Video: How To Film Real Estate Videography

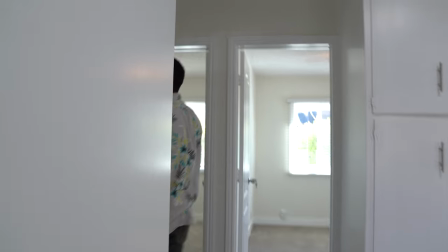16:15 I'm going to turn on this light in the bathroom first of all all
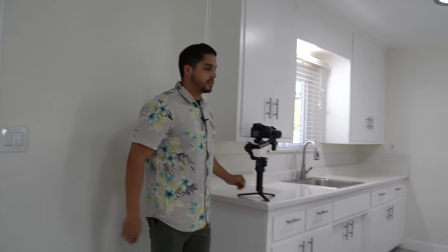16:21 right now to connect this to the bedrooms I'm going to start from right here and I'm going to walk into that first bedroom
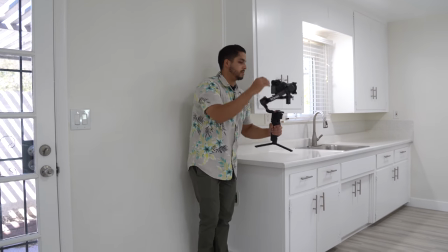16:30 I'll get two angles in there we'll do it as the next one and then the bathroom so let's go ahead and start from right here when
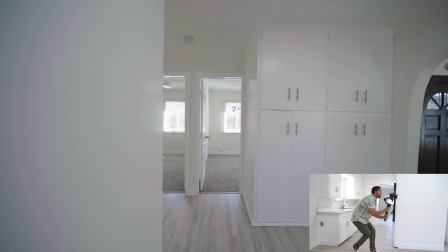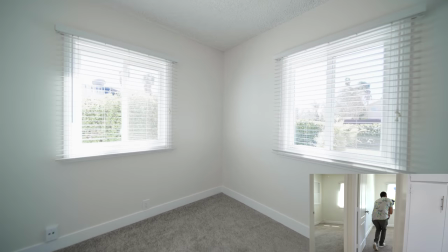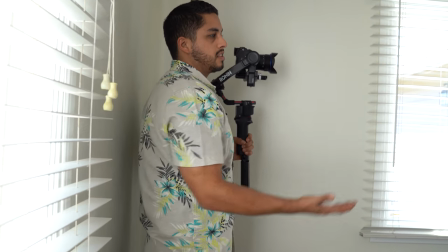16:49 there's nothing in a room it's kind of boring like this I at least want to make sure I'm facing towards the closet so people can see where the closets at and
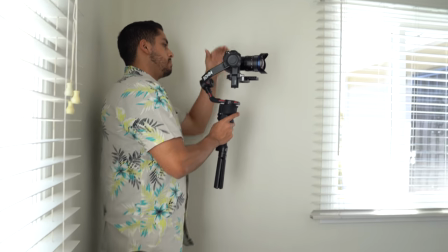16:57 I'm just gonna do kind of like a sweeping motion so people can see pretty much the entire room in one shot so
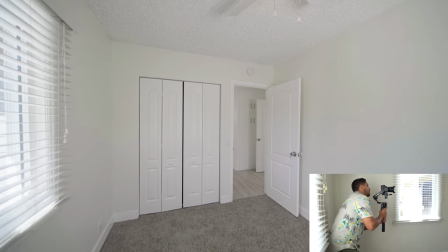17:03 I'll start like this come down and come across and
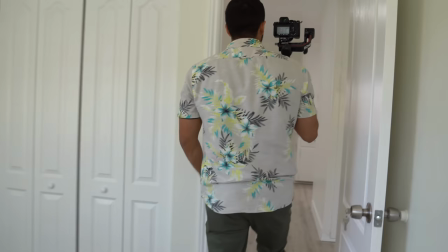17:08 that's it and usually it's
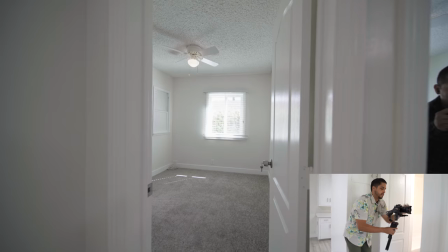17:12 all in the legs you just kind of sway one way or another so let's go ahead and walk into this room okay
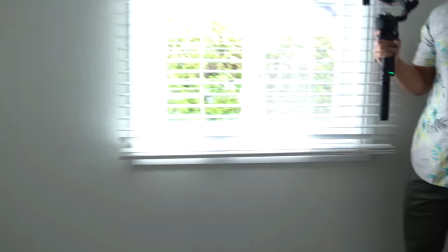17:26 so technically by law this is not a bedroom because there's no closet so what I'll do is I'll get one of those sweeping shots but the only other thing for me to show in this room is that fake window thing so I'll make sure I get that in the shop with
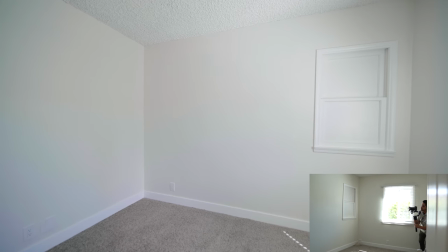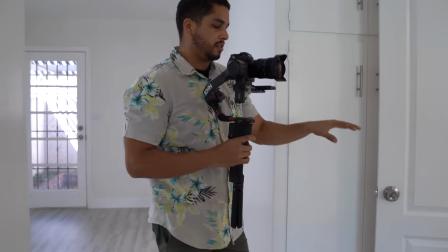17:54 bathrooms generally since the sink is lower the toilets lower everything's kind of lower I usually stay a little bit lower I'm not as high as I am in a bedroom because the person who's buying this typically doesn't really care about the toilet as much but they care about like the floor that's in there if it's a decent floor and the vanity so we're going to make sure we capture those things so i'm going to stay low
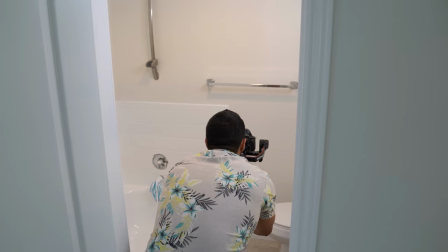18:22 i'll start in here and i'll work backwards bumping
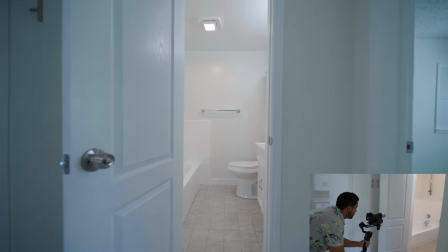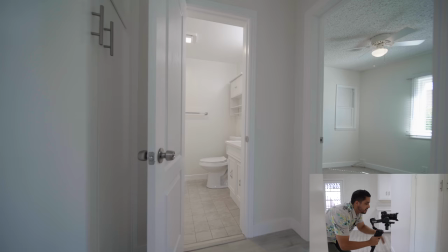18:33 the shit every day every day of my life Alright, we'll do the same thing, just walking inwards this time.
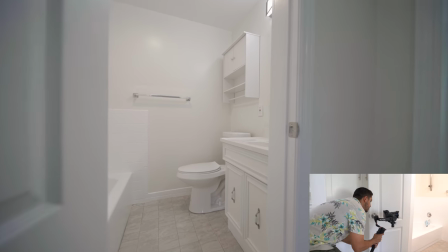18:41 I'm going to come at a little bit of an angle.
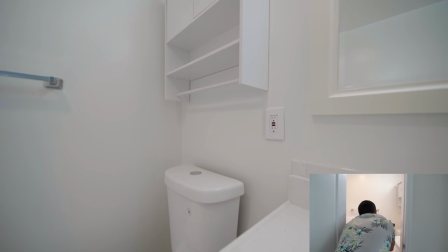18:46 We'll do that again, I'm coming backwards.
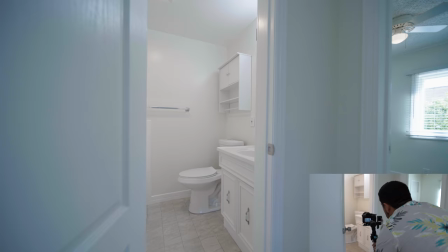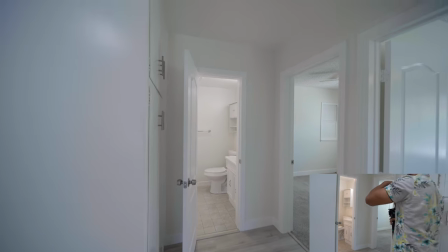18:54 Cool.
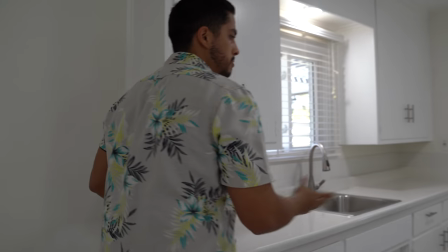18:58 So now we're moving on to the next room. Let's go take a peek at what we're working with again.
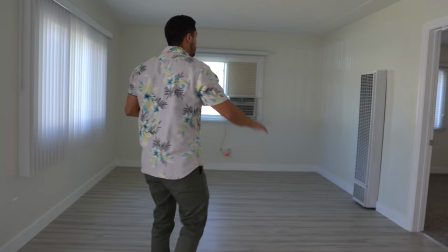19:04 Okay, so we have a nice big room, we've got a doorway here,
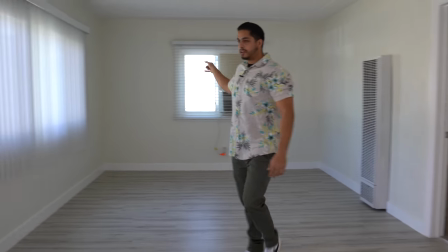19:10 big sliding door, big ass window, a little window. I love this door, love the sliding door. I'm going to open up these blinds so they can see what's behind these blinds.
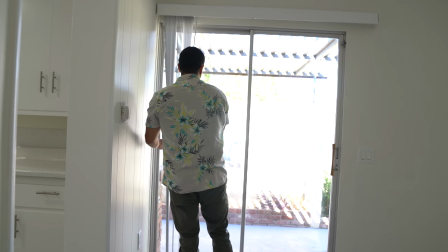19:25 So stop them from shaking a little bit because we don't want that in the shot.
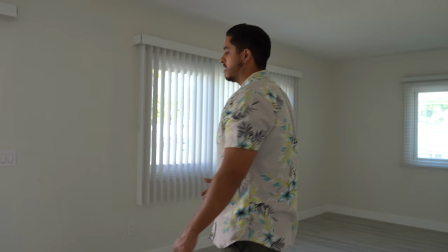19:30 So at least now when I walk through here, people can see, oh, there's the sliding door and there's where it connects to the patio. So we can edit that to show buyers the layout of the house.
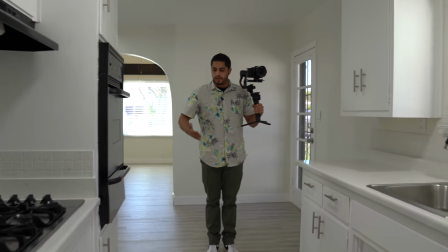19:43 So to enter that room again we're gonna start here in the kitchen so they can see the kitchen they know where the kitchen's at already and how it connects to the next room.
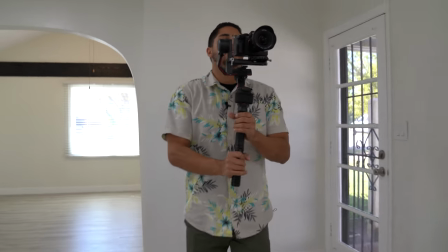19:53 Alright
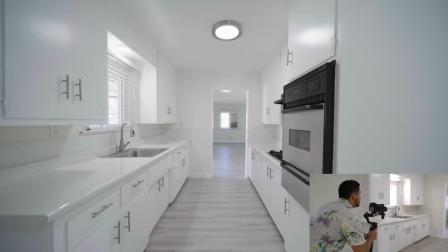19:58 here we go.
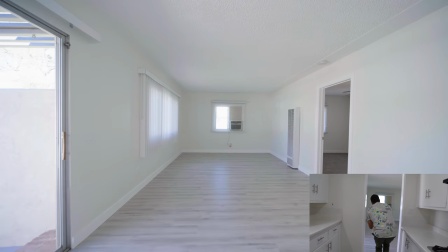20:01 I want to make sure I'm straight underneath that doorway and come in and I turn it a little bit to the side beautiful